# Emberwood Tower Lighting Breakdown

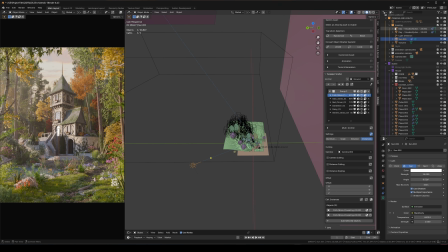743s
And let's move into the light blockers now. So this is where the lighting gets just really nice.
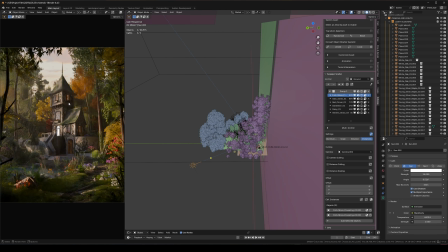748s
If I turn this on, you can just, see the scene just completely changes. Like it looked really flat and not that great before. With the light blockers, things actually have depth, there's shadows, contrast, and just looks way more natural.
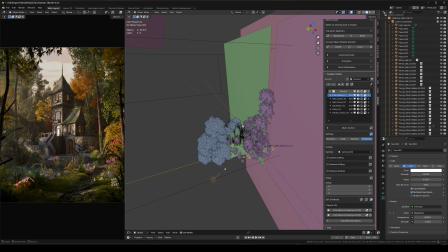763s
So there's multiple different steps that I do with my light blockers, especially in this scene.
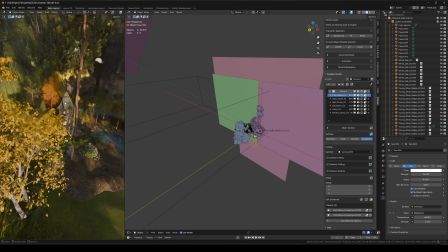768s
So you can see I have all these planes right here, which if I zoom back out here, these are just blocking a ton of the ambient light from the right side.
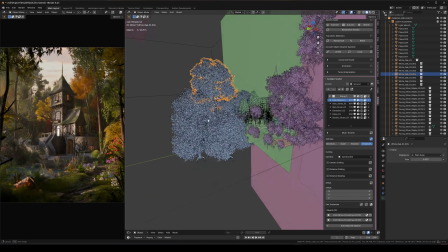775s
I have these trees behind the scene as well,
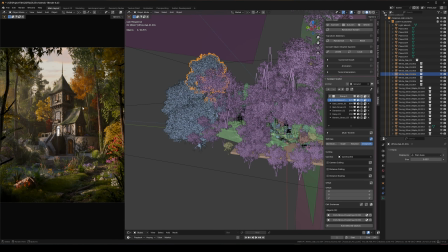780s
just kind of blocking some of the light down here and making the forest feel a little bit more full.
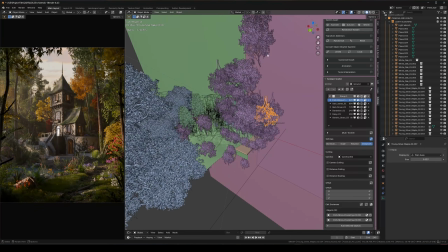784s
And then I also have all these floating trees surrounding the scene, which is doing most of the work.
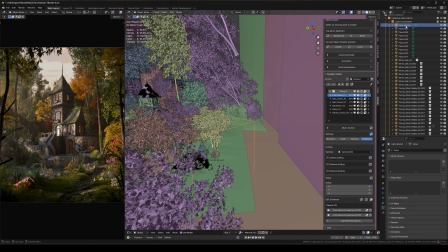790s
And then I have this cube, the light absorption cube, which I actually face here.
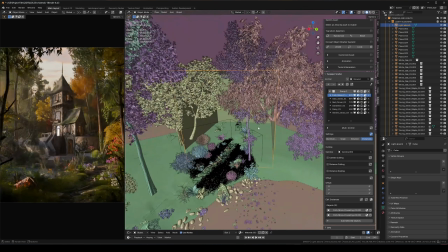796s
Let me put this as textured. I place this behind the camera and I delete the front face. So the camera is just kind of surrounded by this cube. So those are all of my light blocker steps, and I'll just kind of take you through those just step by step.
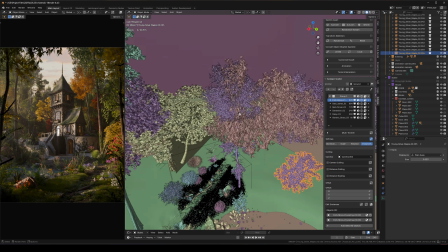811s
So let's just go over here. I'm going to select all of these. Let me hide them. So I think the first thing I should talk about are the planes.
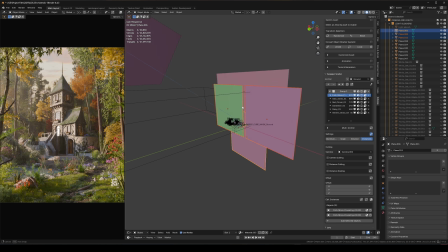819s
So let's just turn these on. Okay, so for these planes, with them and then without them, you can see on the right side, it just kind of like darkens the shadows a bit, makes it a little bit less flat.
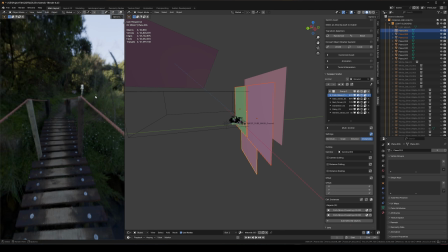830s
And the reason for this is because, as I mentioned before, there's a lot of ambient light coming from this HDRI.
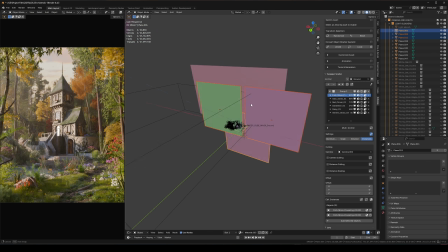838s
So these just being directly on the right side and just also massive in general,
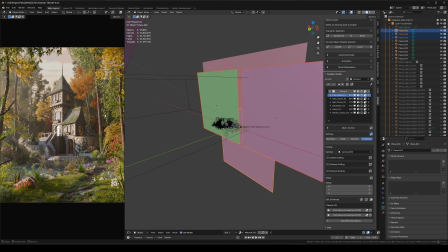843s
it's just blocking all of that ambient light coming from the right side, but still allowing it to come from the left side, above it, backside, and etc.
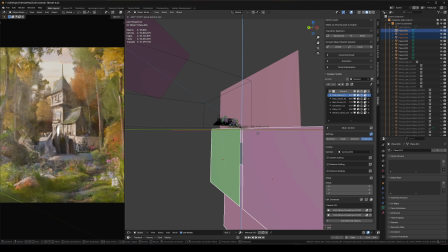850s
So basically what I did was I just created these planes, started moving them up, kind of until I got the contrast that I liked.
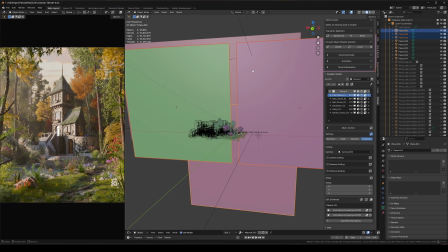858s
I duplicated them, scaled them around, and kind of moved them until I had the exact look that I wanted. But as you can see, it does make a change when I move these individually, but the change is very subtle.
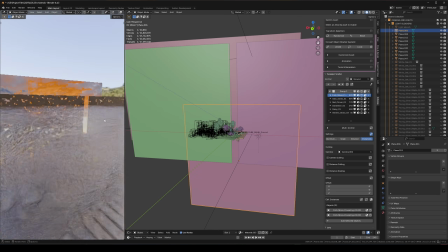870s
And then also you'll notice I have these holes on them too. So the reason for this was just so I have a little bit of light passing through it.
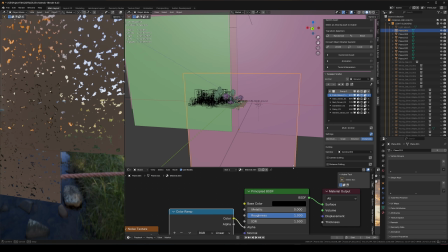878s
I did feel like it was a little bit too dark. It was a very subtle change, but it was something that I felt like it needed just slightly. And this is just using a noise texture and then a color ramp to crunch that noise pattern in a little bit more.
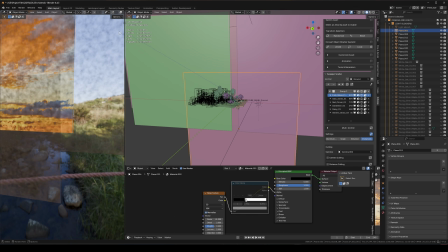893s
And that's just going into alpha. So if I turn off the color ramp, you can see There's the noise pattern, but it's mostly transparent.
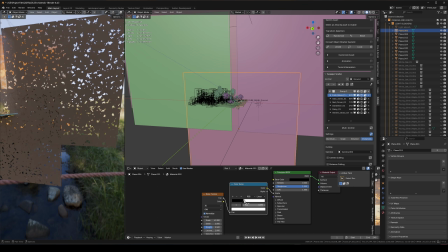899s
This is just making the opaque values a little bit more just, harsh so that it's less transparent in most places.
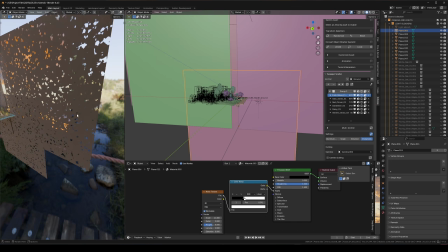907s
And I'm also using a black value so that it's absorbing most of the light as well. So if I actually make this pure white, it might make the scene pretty bright.
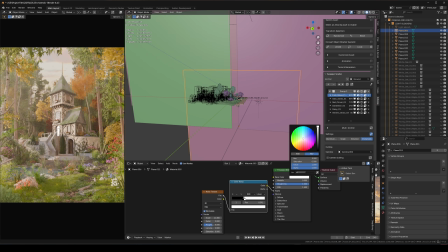916s
Yeah. So the lighter values reflect more light than darker values.
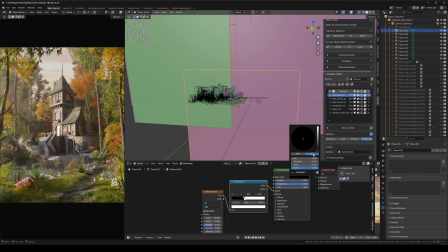921s
So that's why I'm using the dark values.
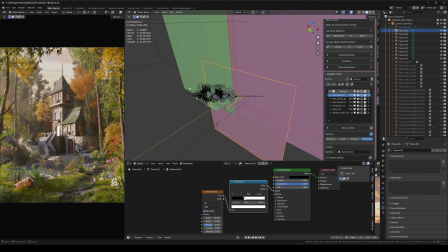923s
If I have a light value, all of the sunlight that's shining over here is hitting this wall and then bouncing back into the scene and,
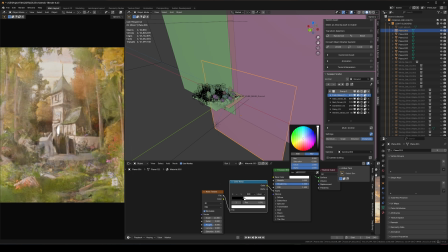930s
making the right side of this image way more bright. And that just does not look good.
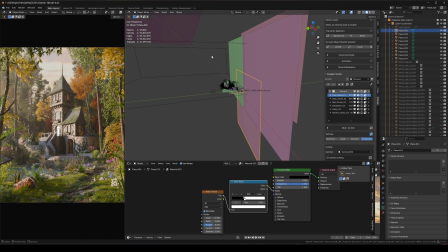935s
Having a black value for this giant plane, the light from the sun is hitting these planes and then just basically just hitting the wall and stopping, therefore just making this much darker right here and just absorbing all of that light.
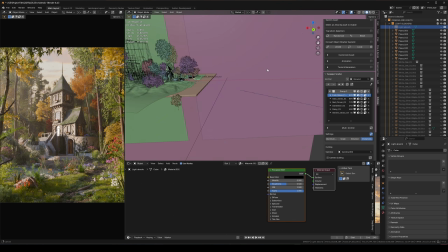947s
Second thing is pretty similar, but for behind the camera. So I mentioned the cube that surrounds my foreground.
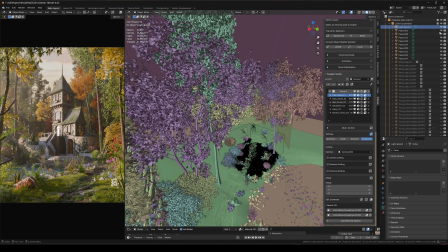955s
So if I come over here now, turn this on, same thing as well.
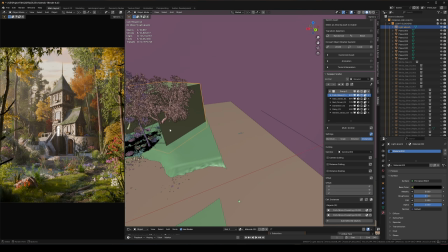959s
It's just a black cube. So any of the light that's shining into here just hits the wall and basically stops. And kind of subtle right now because there's not too much like light blockage in the scene. So it's still very bright, but without this,
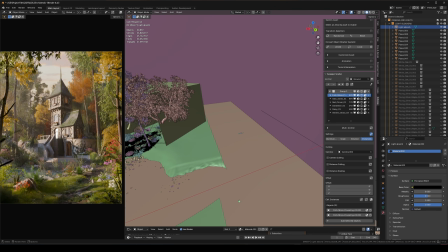974s
and then with this, it just kind of helps kind of push the dark values closer to the camera.